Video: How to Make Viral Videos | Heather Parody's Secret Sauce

What exactly makes a video go viral? How can you create content that not only captures attention, but also gets shared? Hey, I'm Marc, a podcast producer and Minvo.pro's content and community co-leader. Today, we're going to dive into these questions by breaking down a short form video created by a new creator friend of mine,
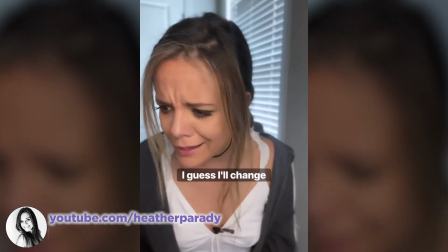Heather Parody, whose videos have had millions of views and a ton of engagement.
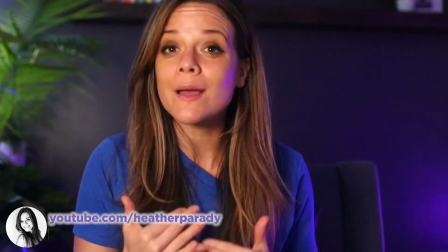We'll analyze it in real time, focusing on the key areas that contribute to its virality. An engaging hook, a clear and concise message, an emotional connection, and high-quality production.
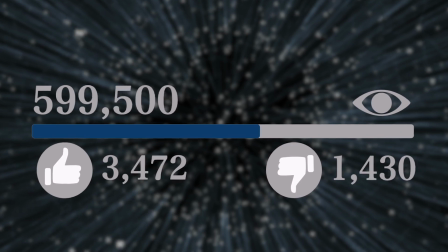By the end of this video, you'll have a better understanding of what makes a video go viral and how you can apply these principles to your own content. So let's get started by looking at Heather Parody's viral video and uncovering the secrets behind its success. All right, first, let's set up Heather's video. In this clip, Heather uses the brilliant strategy to hook her audience right from the start by mentioning one of the most recognizable names in the world.
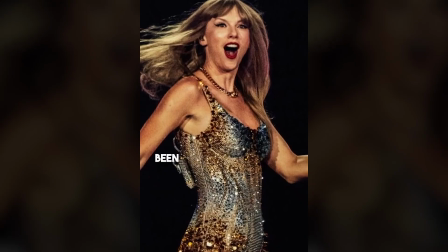Let's just play the video.
How has Taylor Swift been so freaking successful at everything?
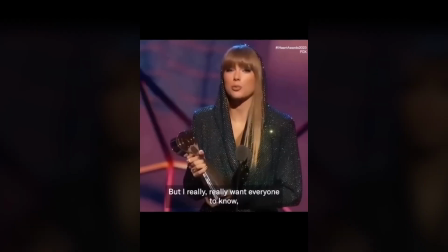I really,
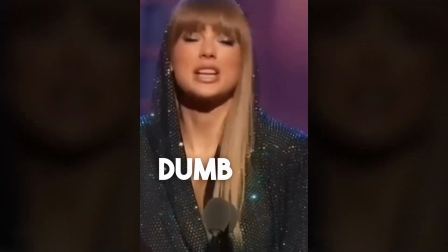really want everyone to know the hundreds or thousands of dumb ideas that I've had are what led me to my good ideas.
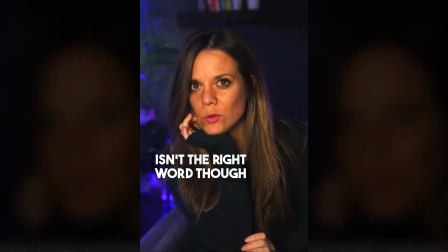You have to give yourself permission to fail. Okay, maybe failing isn't the right word though.
So you're off to a great start if your hook starts with Taylor Swift.
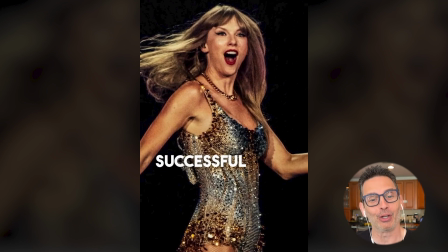Coupling that by questioning her success makes it even stronger. The hook is clear and concise, grabbing attention immediately. Now let's look at how Heather follows up on this strong hook. She uses a pattern disrupt technique effectively. A pattern disrupt is a technique used to break the viewer's expectations, keeping their attention by surprising them with something unexpected. It helps in maintaining engagement and interest throughout the video. So right after Taylor Swift's statement, Heather immediately cuts to another famous figure discussing the concept of failure and success.
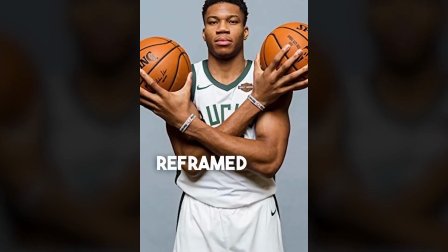NBA star Giannis Antetokounmpo reframed it. Do you get a promotion every year on your job?
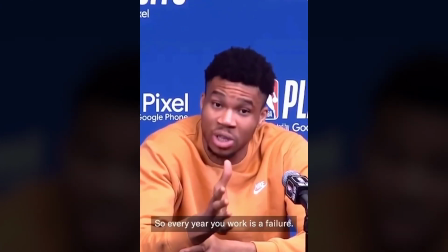No, right? So every year you work is a failure. Yes or no? No.
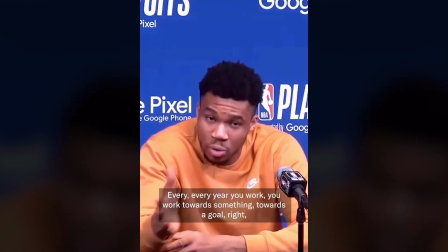Every year you work towards something, towards a goal, to get a promotion, to be able to take care of your family.
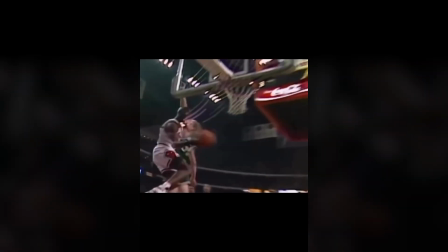Michael Jordan played 15 years, won 6 championships. The other 9 years was a failure. It's not a failure. It's steps to success.
So she's created actually a few different pattern disrupts.
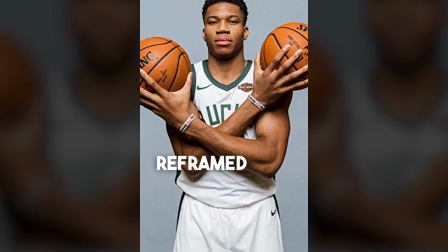She brought in a new celebrity figure and name that's recognizable. And if you notice the clips itself, they're constantly moving.
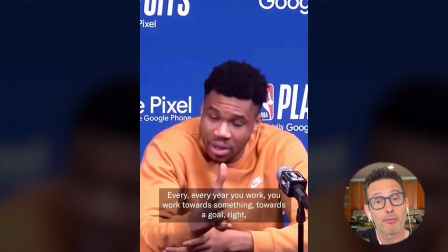There are zoom ins, zoom outs. Sometimes it's taking up the full frame. Sometimes it's only taking up a portion of the frame.
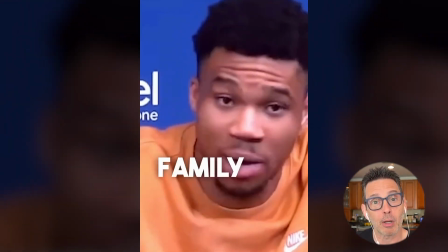These are effective pattern disrupts that keeps audiences' attention. So let's keep things going as Heather transitions from that clip to another well-known figure.
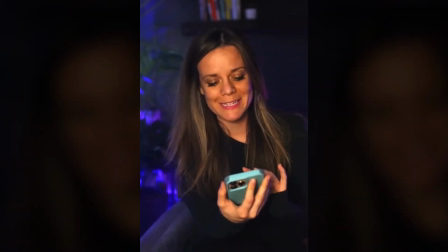Like Brene Brown famously said, if you have no tolerance for failure, you won't create anything new. That's the recipe, y'all. I mean, that's the recipe.
So did you notice the other pattern disrupt she chose to do here?
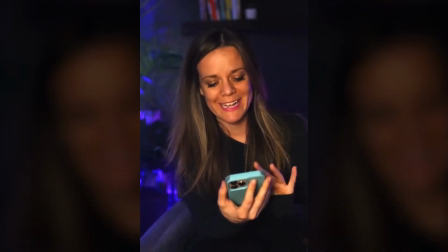She actually left in a flub that she made when she was trying to say the word famously.
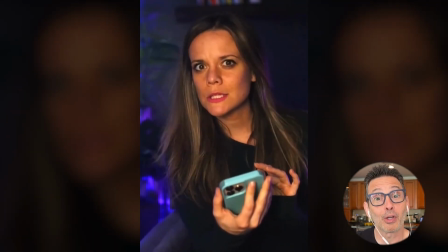So not only does this cause the pattern disrupt, it's also showing more of her human side, which helps her connect with her audience and vice versa.
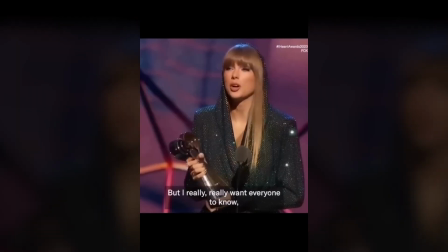And did you pay attention to how sometimes she'll transition from one clip or one segment to another?
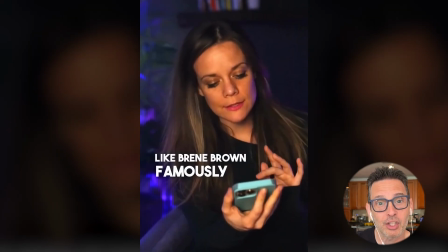She's using those black flashes and quick animation in between, which again, pattern disrupts. And before I go on, this is your friendly reminder to please like this video. And if you do, please subscribe to our channel so that we can deliver more of this kind of content to you.
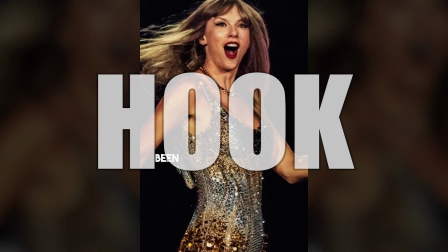Heather's video has several elements that contribute to its virality. It's got an engaging hook, starting with Taylor Swift grabs attention immediately.
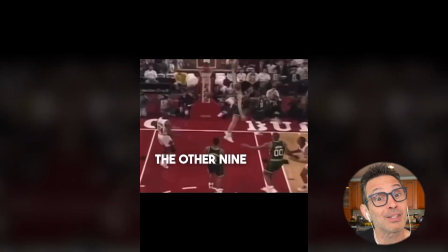It's got a clear and concise message. It's about success and failure that's delivered quick and effectively.
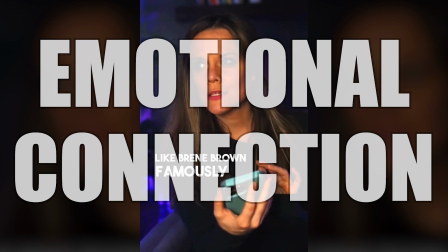And it's got that emotional connection where Heather is real,
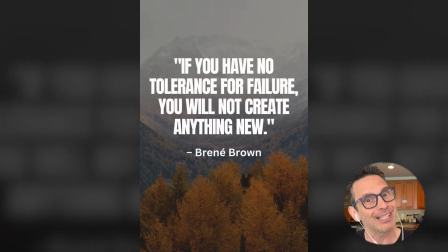sharing her mistakes along with her successes really helps her connect with her audience.
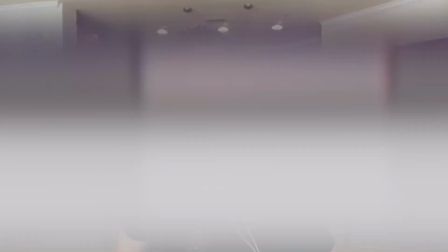And don't forget the high quality production. Between all the pattern disrupts and those visual transitions, this is a high quality piece of content.